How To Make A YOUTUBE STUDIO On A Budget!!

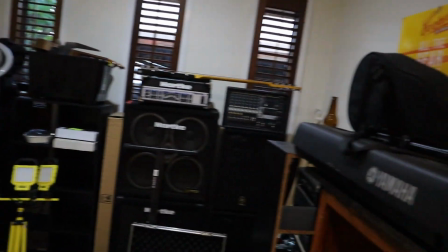Yes, g'day guys, welcome to Marty's Beer Show, where today on the show we are going to show you how I create Marty's Beer Show.
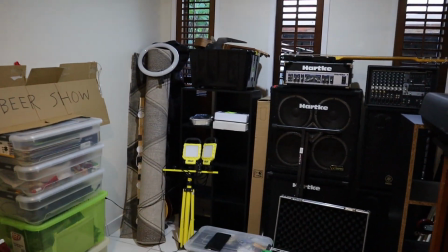Now we've just moved house, we are making a new studio,
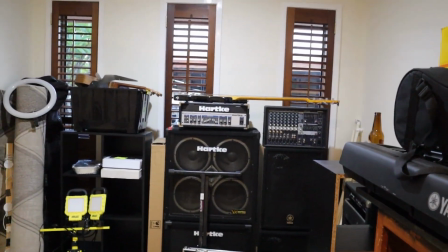so I thought what better way than show you how to build a YouTube studio on a budget for filming beer reviews.
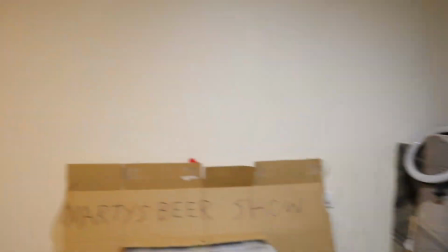Now this room is about 2.8 meters by
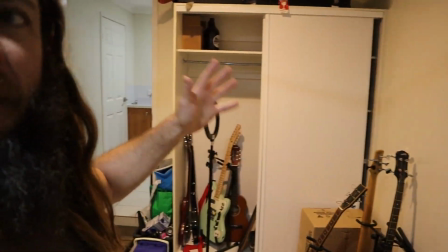4-ish meters long, but I have to use it as my music playing room and my beer filming studio. So I'm just going to show you a few of the tips I've done along the way to make it look an absolutely, ultimately Hollywood professional. You know, I've got windows to cover up, I've got floor to soundproof, I've got makeup departments to do, so go check it out and let's get started.
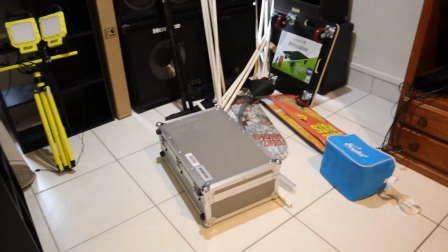Alright, so we'll start from the bottom while we're here.
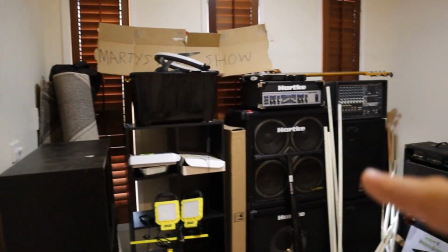But first, it's a bit of a case of got to move the old Chimera to get to the Tirana, to get to the Commodore, but I've got to move the Cortina if I'm going to get the Chimera out,
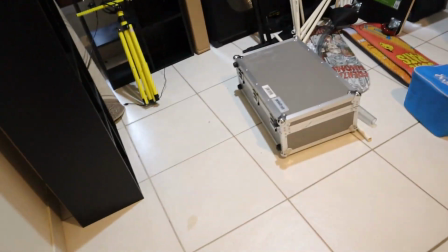whilst trying to watch out for the boat. But first I want to get this rug down here on the floor,
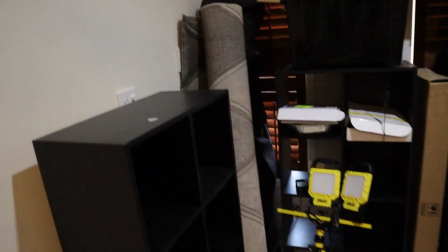because we do have a tiled floor and it's going to make it a wee bit more comfortable for me standing on here,
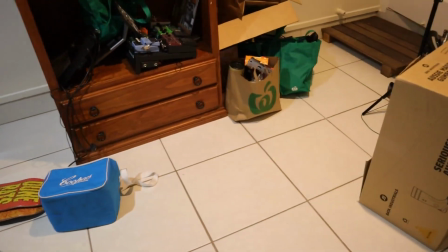because I review beers for 6 to 7 minutes at a time.
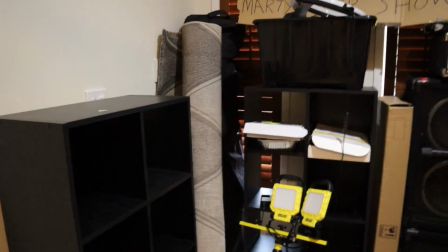And you know, when you go to the shops and you see people standing on mats and rugs and that, it's because if you don't, you'll probably die.
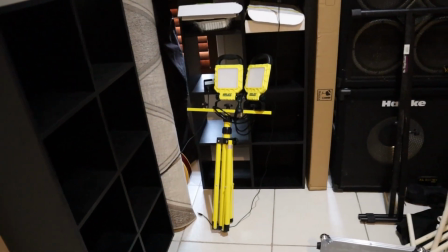So we'll put this one down. And there you go, that's how to put a rug on a floor.
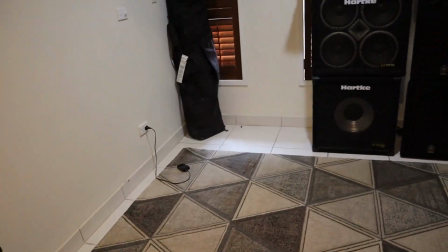Follow along for more recipes. So basically, because it's a tile floor on top of concrete, the rug is really going to stop the sound echoing and bouncing all around.
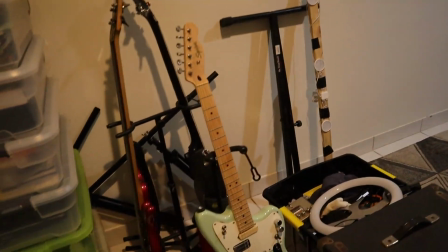It's not going to do much, but it's not going to hurt. I do play a bit of music in here as well as the beer reviews, as you can see, so it will stop the noise going all over the shop.
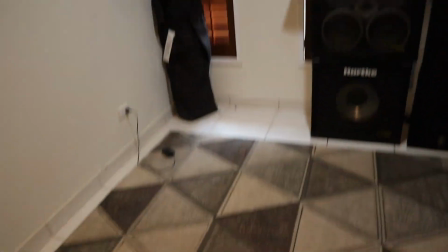And it looks nice. Really ties the room together.
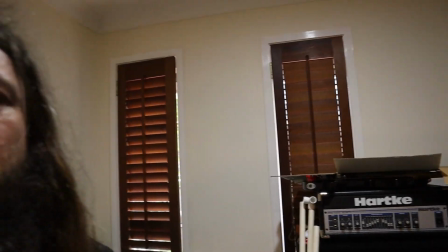Anyways, let's get on to the backdrop. So the reason I'm putting a backdrop up is because I don't like the look of these windows, and also they're going to let in way too much light. Like, look at me now. And now look at the camera setting. It wreaks havoc. Sunlight is very good to film with, but you can't control it. I know I do look like a wizard, but I can't control the sunlight. So we're going to block out all that sunlight that's coming in there.
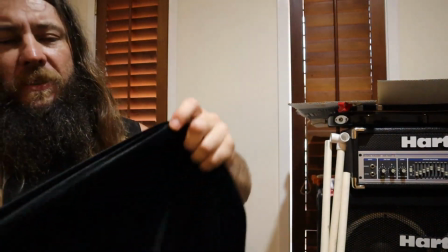Now what I've got, this is my old backdrop, but it's just a bit of material, big sheet of material I got from Spotlight, the craft and fabric store.
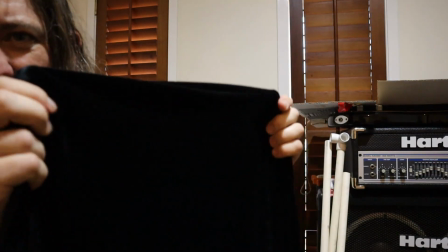But it's very thick. It's not going to let any light in.
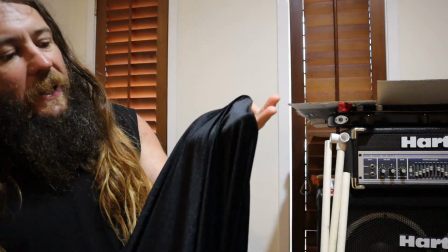It's sort of got a bit of a glossy sheen to it. I don't know if you can see that. So it's almost got like a three-dimensional texture, so it looks a bit more interesting than like flat black paint,
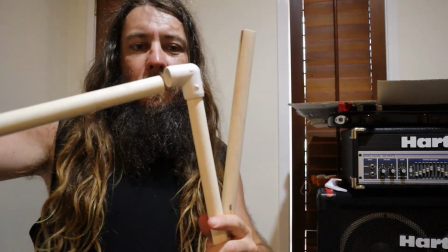I guess. And to put it to the wall, all I did last time, I built this little framework out of these conduit pipes.
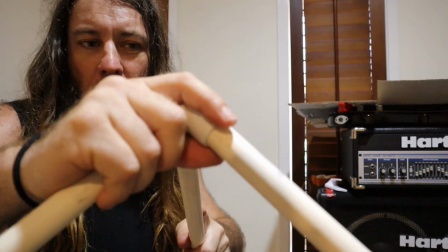It only cost me a couple bucks from Bunnings. Built a bit of a frame. It was quite a mission, but it looks like this.
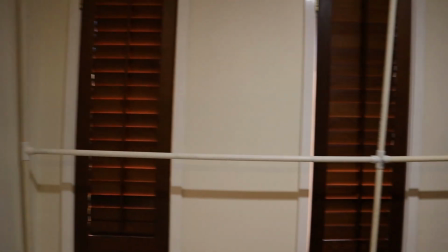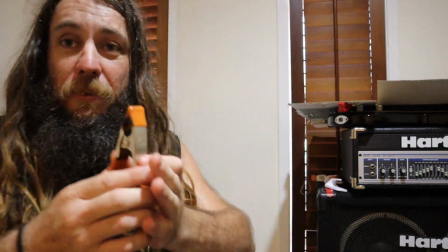And I just clipped it up to the frame with these little clamps, again from Bunnings, and it held. It sat there for 2 or 3 years, didn't move a muscle. The old studio, I just had these little things on the wall.
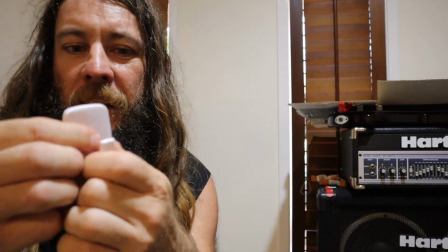You know, you stick that to the wall and you clip it on, and it holds like X amount of weight. That sort of worked, but when I moved out, it did pull a bit of paint up, and I don't want to do that again. So the frame, it works. You could get a curtain rod thing, but again, we're trying to do this on the cheap, so this works.
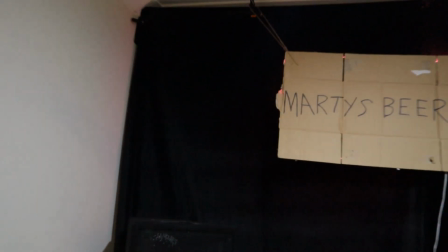And there you go. There's the curtain hanging up.
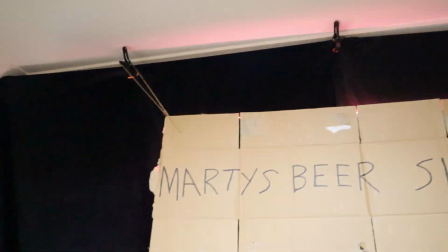It's just held up with these sorts of dog clamps, dog clips, bulldog clips, whatever you call it, these sorts of things, just from Bunnings.
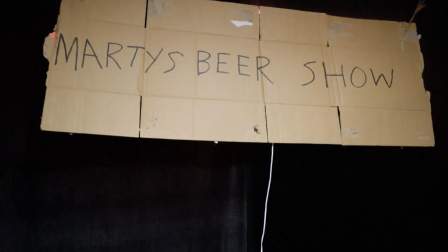But the sign, the original sign, check it out, turn the lights off.
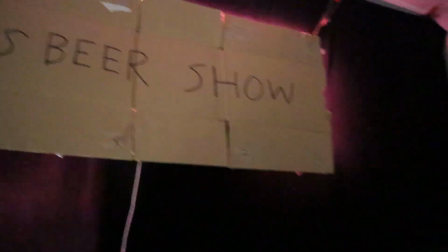I'll put some strip LED lights behind it, just the old Bunnings jobs, and I can do all sorts of stuff now.
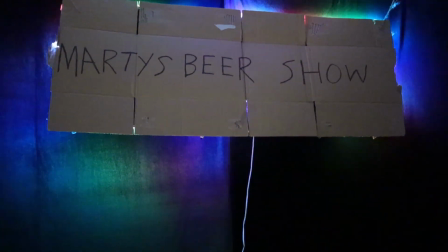I can control sort of this sort of thing, all that, very professional, the YouTube look.
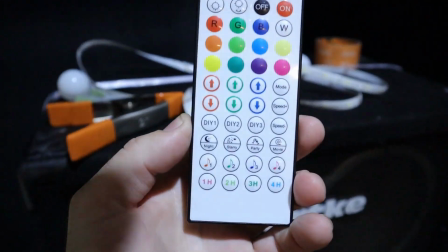And it's just these things, it's got this remote control, and it's just these strip LED lights.
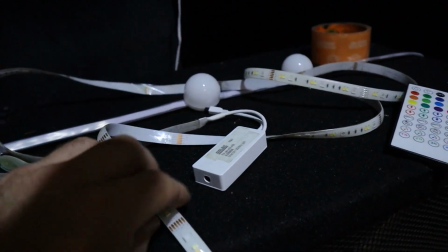I got a backing on them so you can stick them to just about anything. Cost me about 20 bucks for this set.
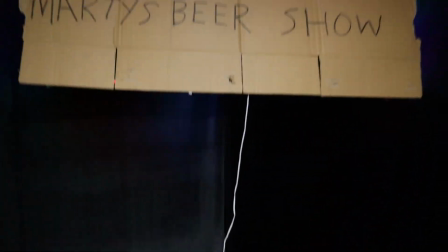Stuck it onto things before. Looks pretty decent, so there you go. Professional. Next step. Right, so next step is wiring up all these speakers.
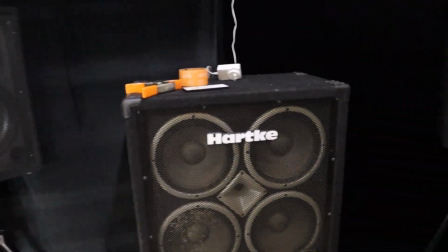It's got nothing to do with the beer show, but I also use this room to make a bit of noise with all this kind of gear.
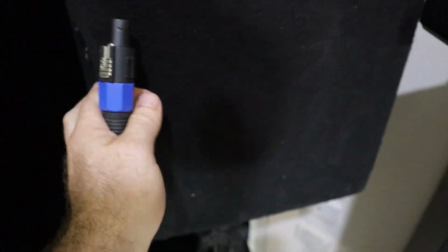And I found that every time I recreate a studio, I forget to wire everything up, and then I have to crawl behind here.
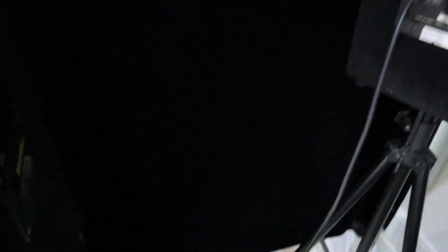That first go, I have to crawl behind here and do it. So best bet is work from the back,
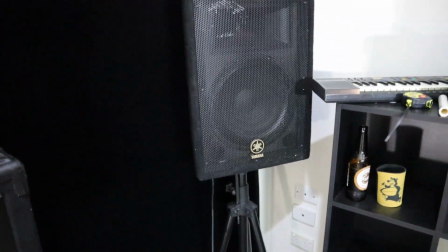come forward, put everything in order, place for everything in its place, and it'll work out just a little bit easier, trust me.
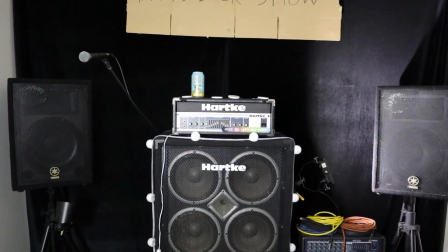Beautiful. So the backdrop's coming together a bit more now. I do like this three-dimensional look.
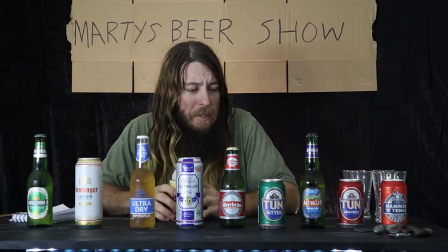So when I first started filming videos, I had just this plain black background. It was very flat and 2D and was very boring.
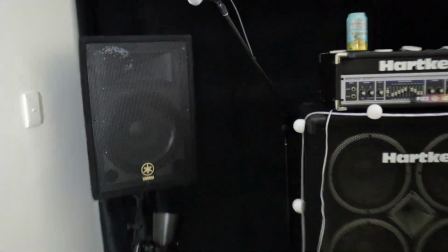So I thought I'll incorporate my speakers and everything.
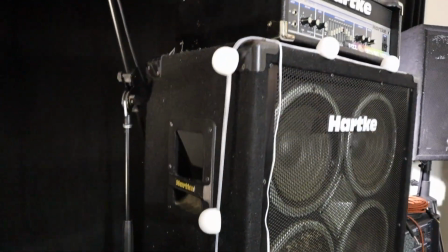But to really add some depth to it, what I've done is just, you've got to add a few touches of the light just to splash it.
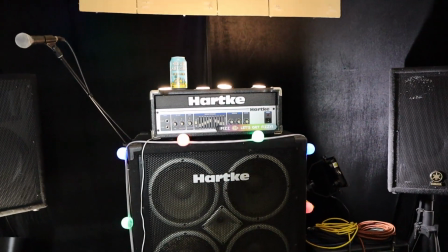It kind of brings the borders out. Now, nothing too fancy.
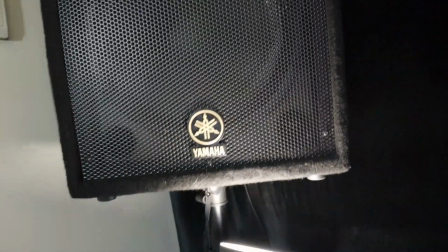This is a cheap little desk lamp, and you just want to sort of tweak around to sort of you know,
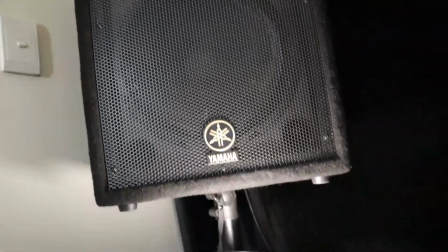just get some edges defined, a bit of light. There is some science to some of this, but I don't know it.
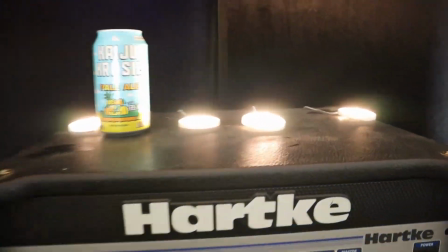And they're very basic, cheap. So these little puck lights, that was a set from Bunnings.
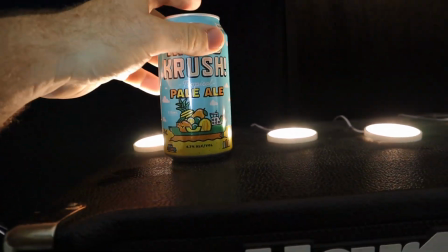Now you probably won't be able to see these in the final background.
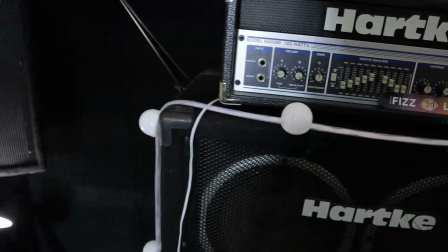I'm just going to have them here, accent some of these cans. And these little flashing lights, they're just the same thing.
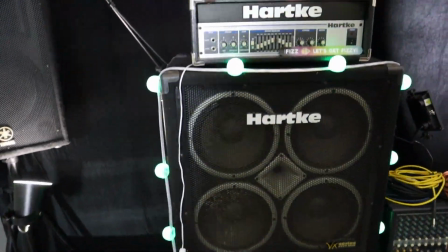Cheap, from Bunnings. You can press a button, make them different colours. Same, this little guy.
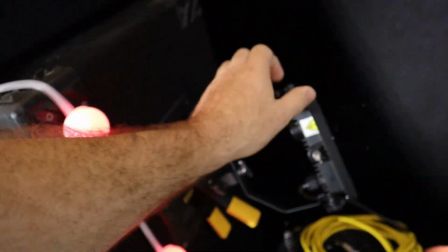This is actually very bright. I won't turn to the camera. But you can position him anywhere.
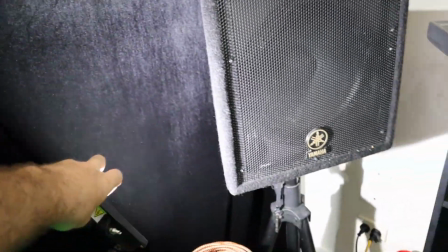And he's a bit too bright. But it's just going to add some definition to these objects.
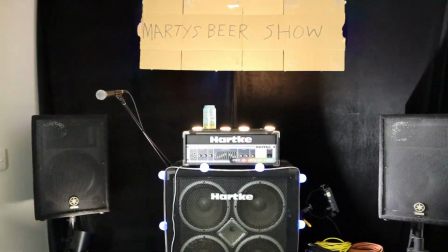So there you go. Cheap and cheerful lights. And here is my lighting setup.
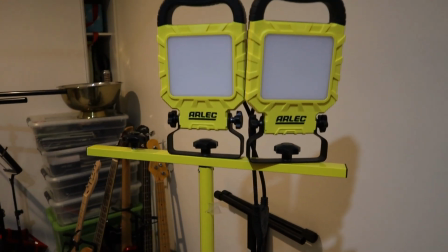That's it. That's my main key light. It is a Bunnings LED work light, 2x20 watt.
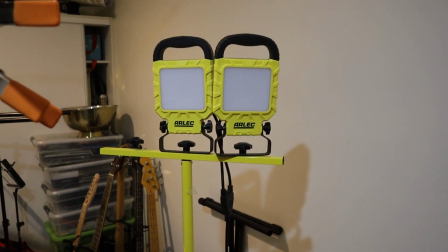It doesn't put out the 5600K daylight that most lights have, but they cost a lot more.
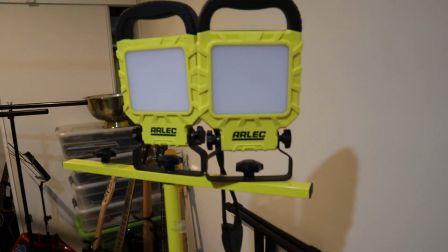And these were $90 from Bunnings. Bit harsh though. It's quite a bright light.
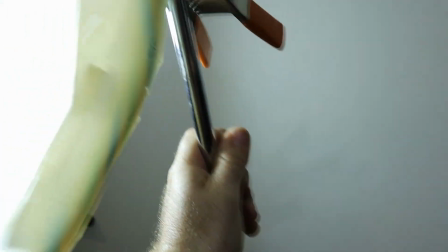So I did fashion myself a softbox.
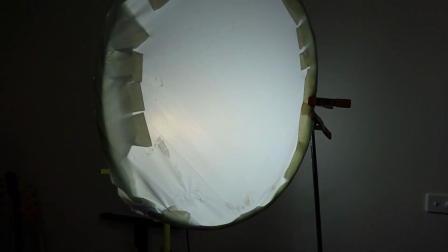Some people may think this is just a hula hoop with a shower curtain wrapped around it.
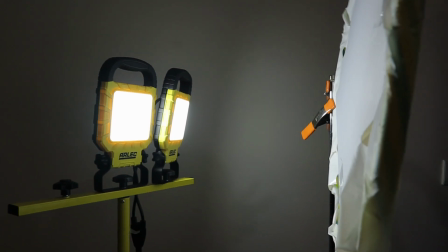They may be right. But it works. It takes this harsh sort of light,
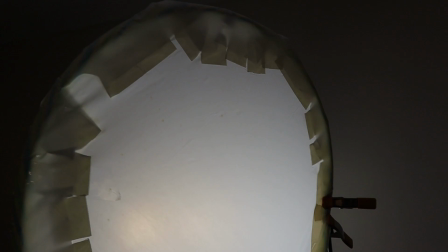softens it into a bit more of a glow, makes me look even better on camera as my main key light.
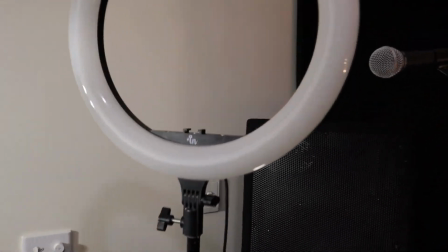That's on the left of stage. On the right of stage, I just have this basic ring light that you see on the every blogger wants to have.
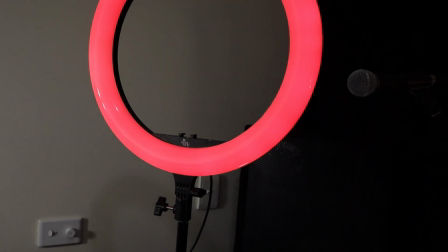It's very basic. You can do some colors with it. This is about 20 bucks from another one of those shops, but it works.
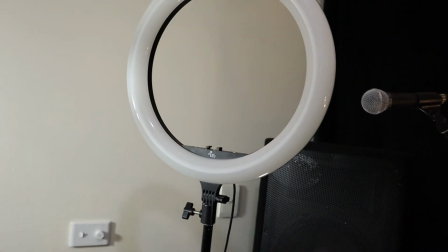It's my fill light for the other side of my face. It just adds a bit of, it gets rid of some shadows.
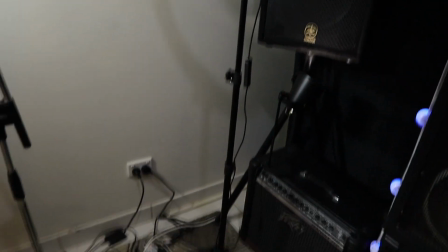I don't know, I'm not a lighting expert, but it works, it was cheap, and there you go.
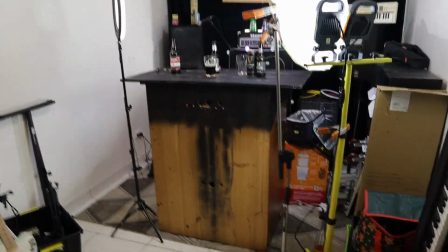And here's how I position these lights. So that's the Bunnings work light with a hula hoop shower curtain.
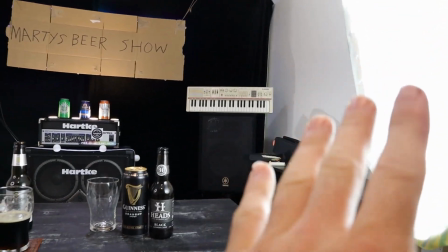The main key light, so it's about a 45-degree angle and a bit up, and it shines all the light right down.
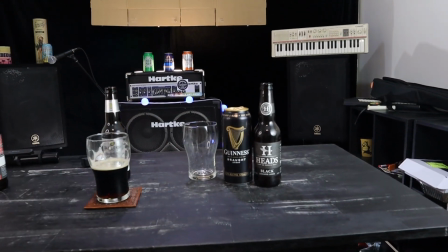It spills pretty good, it works.
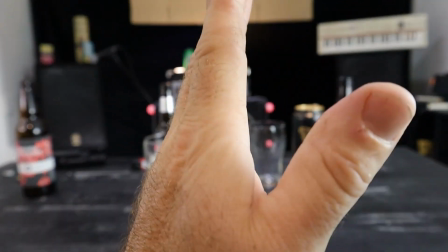A lot of people will leave it at just a main key light, and then you get that sort of dramatic effect where half your face is in shadow and half your face is in light.
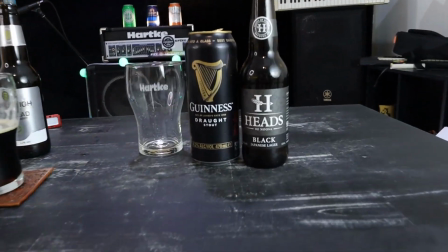I don't like that look because I'm filming a lot of beer cans, a lot of products on my stage, so I want them to have full light.
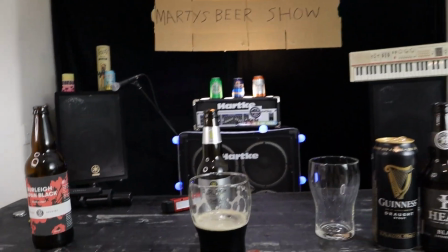I'm not after a dramatic interrogation video or a Stephen King horror film, so I just want a full flat light across the whole spectrum.
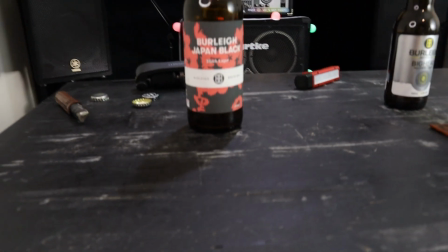And if I just turn off the fill light here,
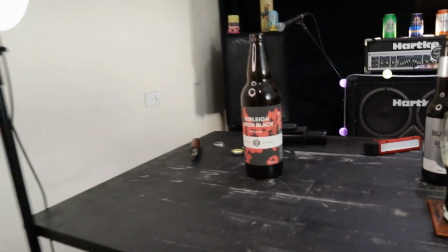you'll see that you lose a bit of detail in the bottles, so that's why the fill light, about a 45-degree angle on the opposite side from this one.
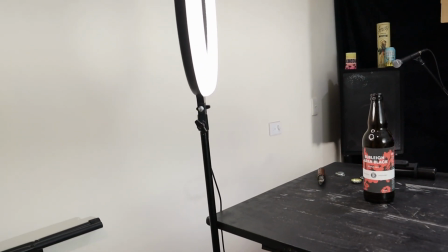A little bit less light comes from that one, and it sort of works,
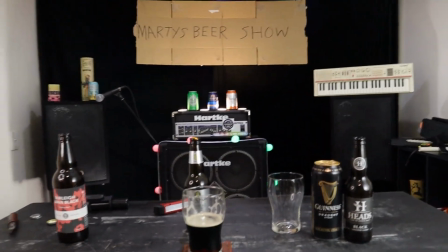and I think it's, for me, that's the better option, having that sort of light.
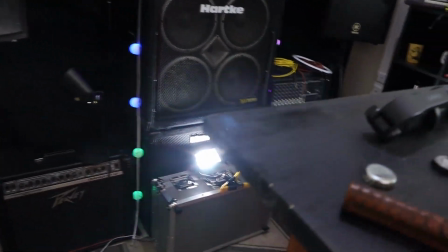Walking around the back here, I've got this bad boy, and I don't know if the camera's going to pick it up, it's a bit bright.
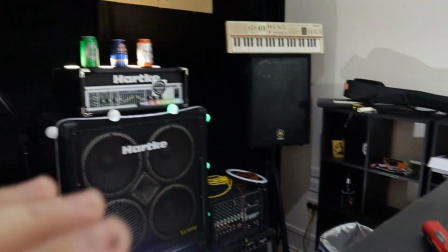So behind me, that just shines on the back of my shoulders and sort of adds a little bit of almost a silhouette,
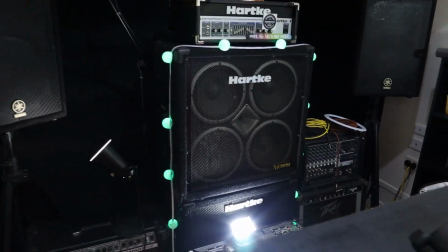because I always wear black t-shirts for these videos, and it makes my shoulders pop out a little bit more.